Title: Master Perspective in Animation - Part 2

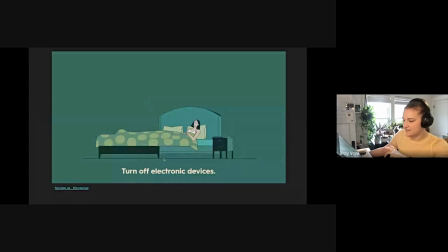[16:27]
It's so simple, but the bed is, I mean, it's giving off the illusion of depth, but it's just very flattened. But it makes for a beautiful style. I love it.
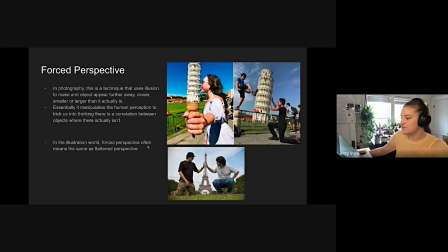[16:42]
Yeah, me too. So something that we'll touch on, forced perspective. You may hear this a bunch along with flattened. So in photography, it's kind of a goofy kind of
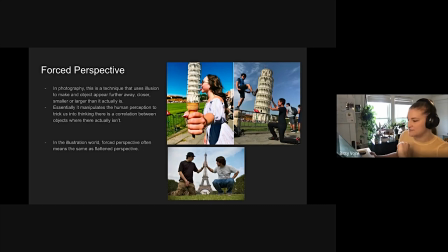[17:00]
method that uses illusion to make objects appear further away, closer, smaller, larger than it actually is. Essentially manipulating the human perception to trick us into thinking there's a correlation between objects when there actually isn't.
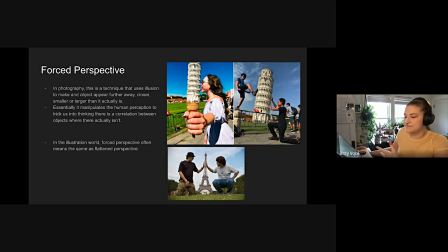[17:17]
In the illustration world, this is just the same as flattened perspective. These kinds of images are just stylization. If you were to draw these, you wouldn't say, oh, forced perspective. It's just stylization.
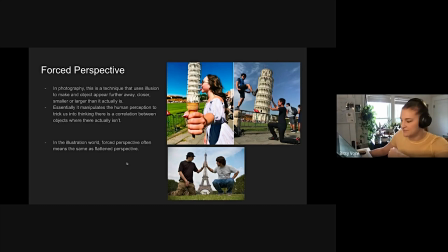[17:33]
But just like a little term thing, they typically mean the same in the illustration world. Has anyone ever done this? Forced perspective, like with their phone? Yeah? Nice.
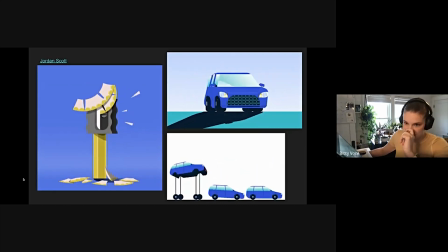[17:50]
So this guy gets his own page, Jordan Scott. He's really, really awesome.
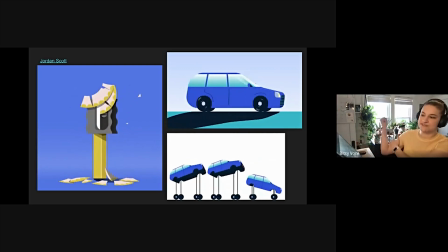[17:55]
He really kind of masters the flattened or forced perspective.
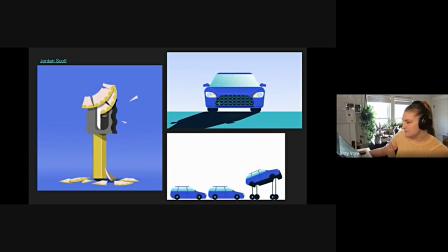[18:01]
You can see this car. It's turning in 3D space. Like, yeah, it's a little funky of a shape, but it's not actually like moving along two-dimensional.
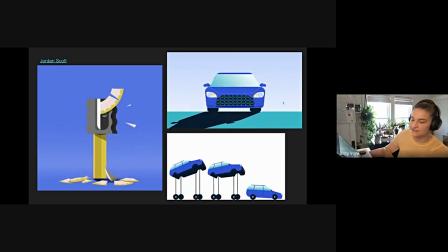[18:13]
There's no orthogonal lines. It's just flat. I love this illustration down here because it's still flattened perspective, but he uses just a little bit of
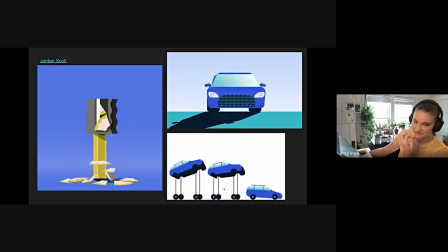[18:29]
this like kind of faux 3D to kind of push it just a little bit past the boundaries.
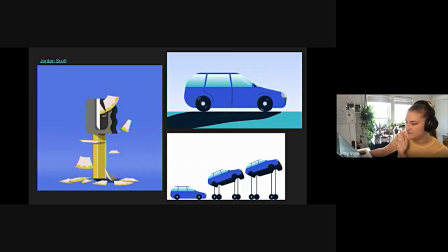[18:35]
And of course, this pencil, a beautiful illustration. There's a lot of movement, but again, baselines, top lines, everything kind of stays in the same place while still just projecting tons of depth.
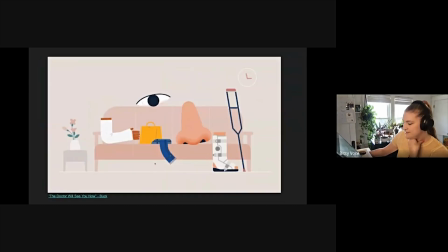[18:56]
Love that. All right, let's watch another one.
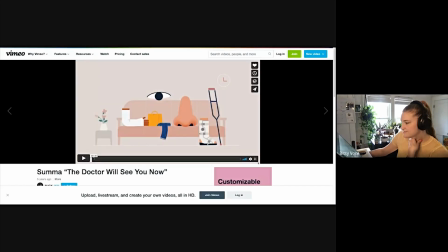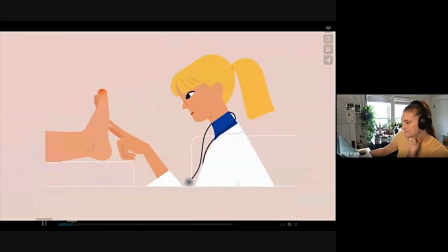[19:07] Does your physician see the whole you or just the part they're treating?
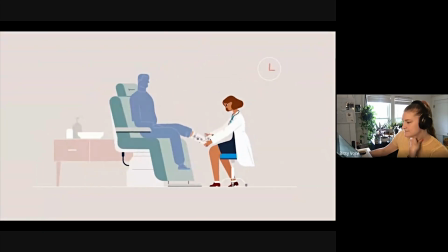[19:14] With Sum Total Care from Summa Health, your doctor sees the complete picture of your health,
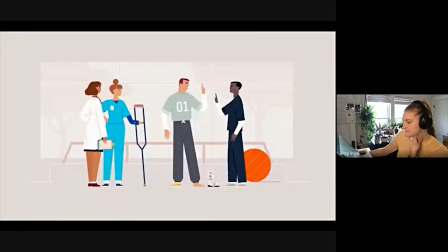[19:23] coordinating with all your specialists and treating the whole you.
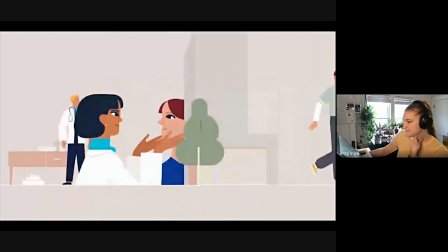[19:30] It's one more way we're helping you own your health. Let's own it together.
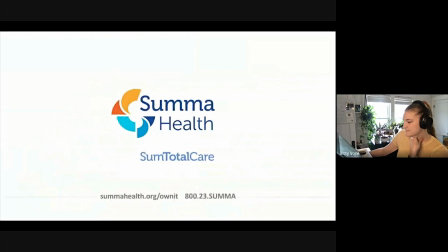[19:36] Summa Health.
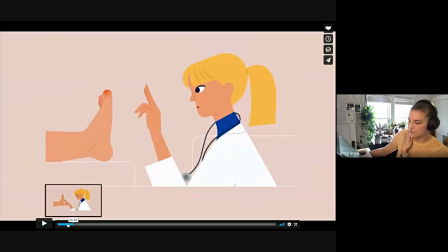[19:41]
Yeah, so again, this whole video, we're kind of on using this flattened perspective, kind of really embraces 2D in a way where you can have these kind of flat vignettes
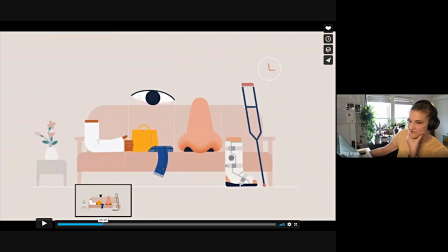[19:55]
I love this, is my favorite, this kind of like fake 3D turn where we are all moving on the same plane,
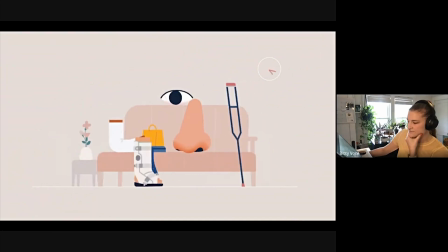[20:04]
and it just really With some total care from Suma, helps achieve
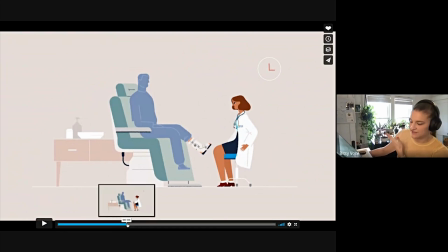[20:10]
3D kind of fluid motion when everything just really is just running along these flat lines.
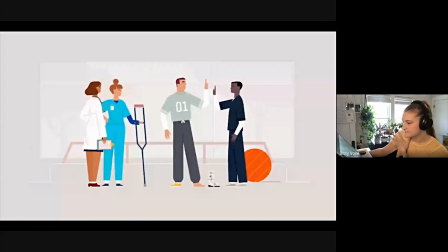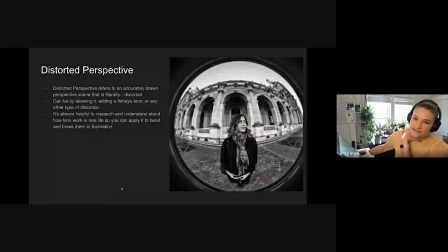[20:26]
Buck, of course. So lastly, let's talk about distorted perspective.
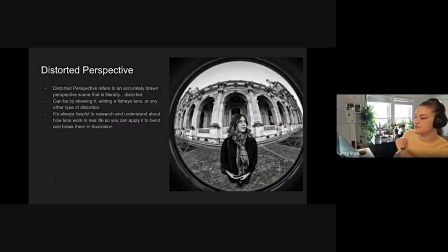[20:34]
So this refers to an accurately drawn or, object, drawn perspective scene that is literally distorted. This can be done by skewing, adding fisheye lens, or any other type of distortion.
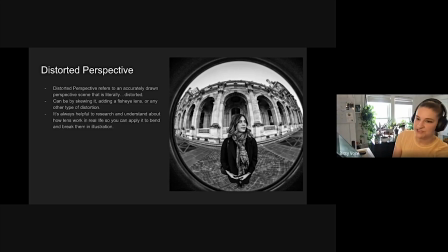[20:54]
It's really, when you're kind of breaching into this kind of perspective breaking, it's really important to understand kind of like how these things work in real life so you can properly break them into an illustration. This is a photograph. You can see it kind of looks like someone took
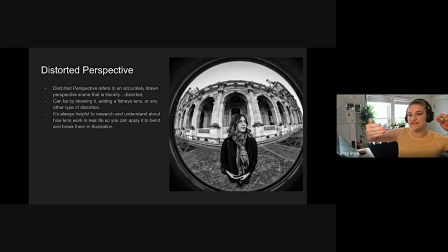[21:14]
everything and just pinched the sides of it and then like kind of blew out the middle like a balloon.
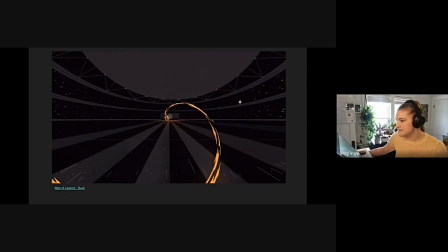[21:25]
Let's see it in action.
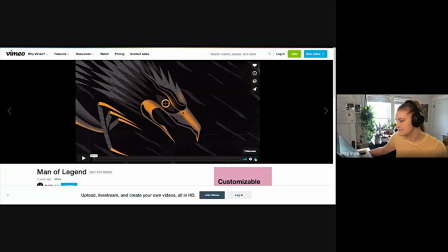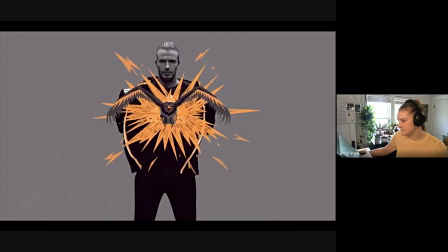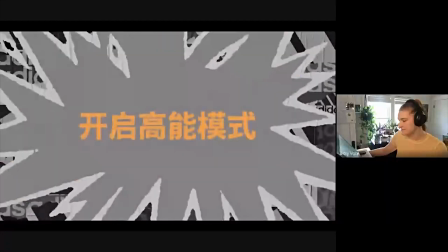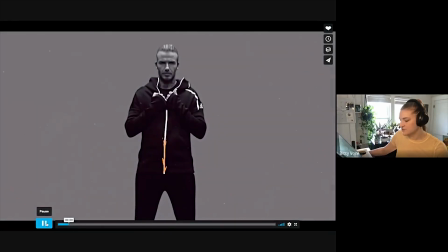[21:43]
Short and sweet. This video is so badass for so many reasons, but you can see they kind of used
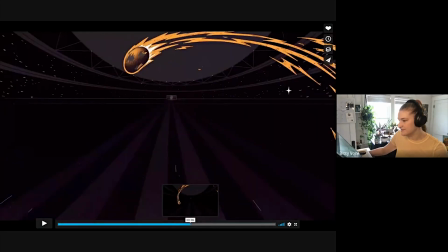[21:54]
this kind of distorted perspective to like really stretch and make the movement of this ball just seem that much more energetic. You can see here everything's kind of ballooning out,
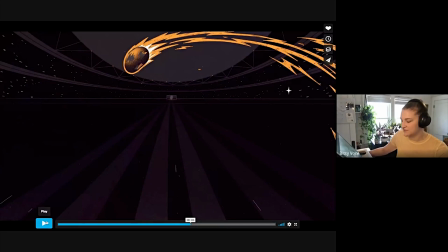[22:11]
giving it kind of like a puckered, as opposed to like the bloated of a fisheye.
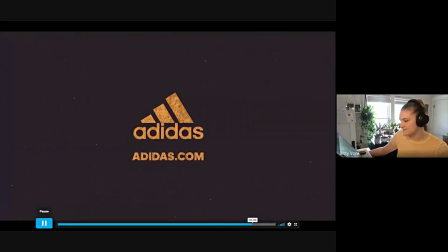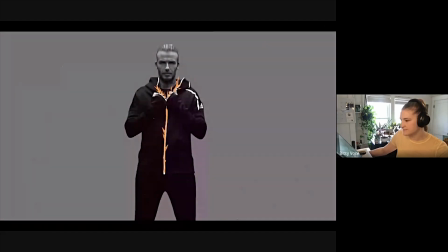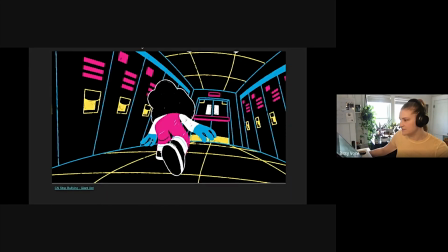[22:30]
Oh, here's another really, really good one. This one's by Giant Ant. If you haven't been to their page lately, you really should. Ballooning is an actually very excellent verb.
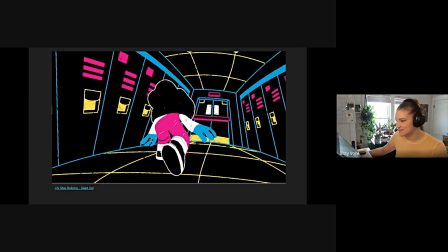[22:45]
Yeah, Giant Ant's doing a lot of really cool things with style. I spent way too long on their website yesterday, but
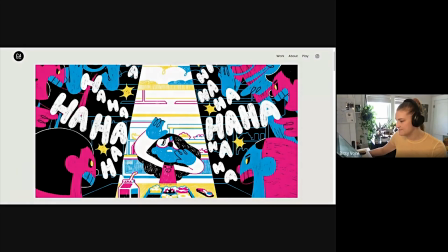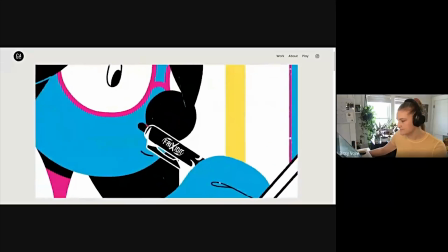[22:58] there was a girl named Jen. She wore glasses and couldn't see very well.
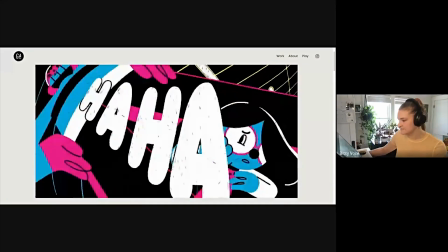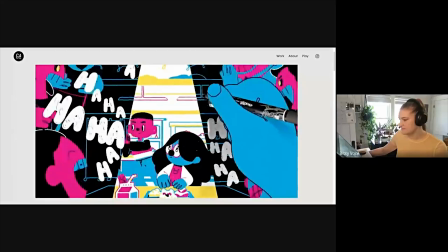[23:08] A boy named Milo asked if he could sit with her. He stood up to the bullies and told them that Jen was smart and nice, and that they should not treat her that way.
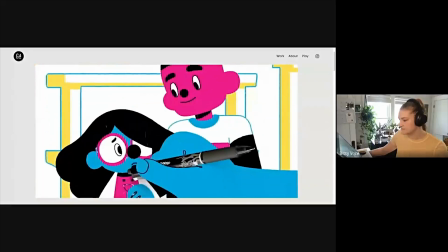[23:17] This gave Jen confidence that the bullies' words couldn't hurt her and that she could do anything.
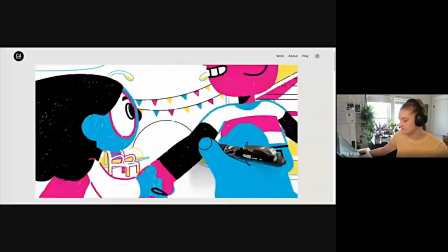[23:22] Being kind to people who are different from you can change their whole life.
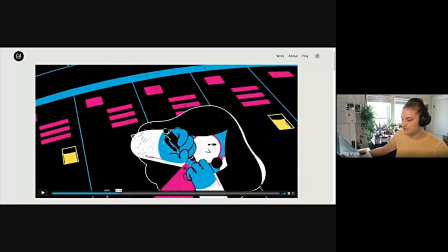[23:28]
so aside from like some really awesome use of worm's eye view,
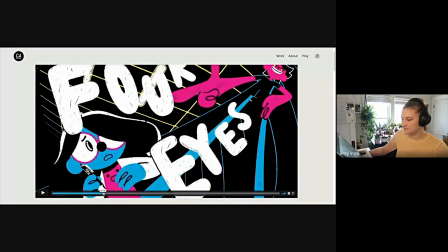[23:34]
if you remember from the previous lesson,
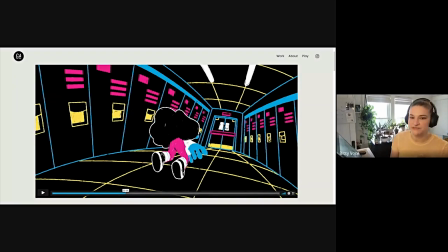[23:38]
it's got this really awesome kind of distorted perspective scene that in this case used as motion, but also kind of like this loss of control. So it's really important to kind of think why you're using this, why you're breaking rules of perspective.
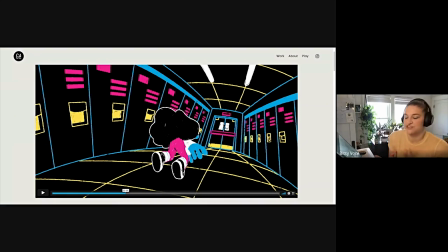[23:57]
Like in this case, it almost looks like she's just barely on her feet, falling through the door,
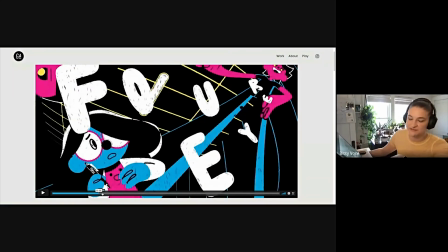[24:06]
which kind of really pairs nicely from this like distorted bird's eye view.
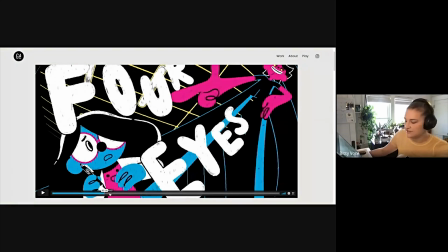[24:11]
So turmoil and turbulence, a really great way to stretch perspective.
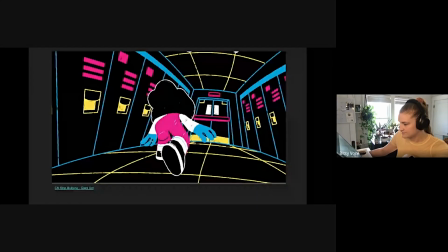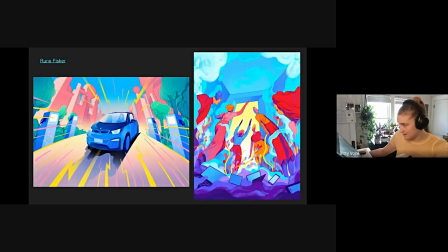[24:25]
So I'm giving this guy a million pages. Rune Fisker is one of my favorite perspective rule breakers of all time. I just adore this guy.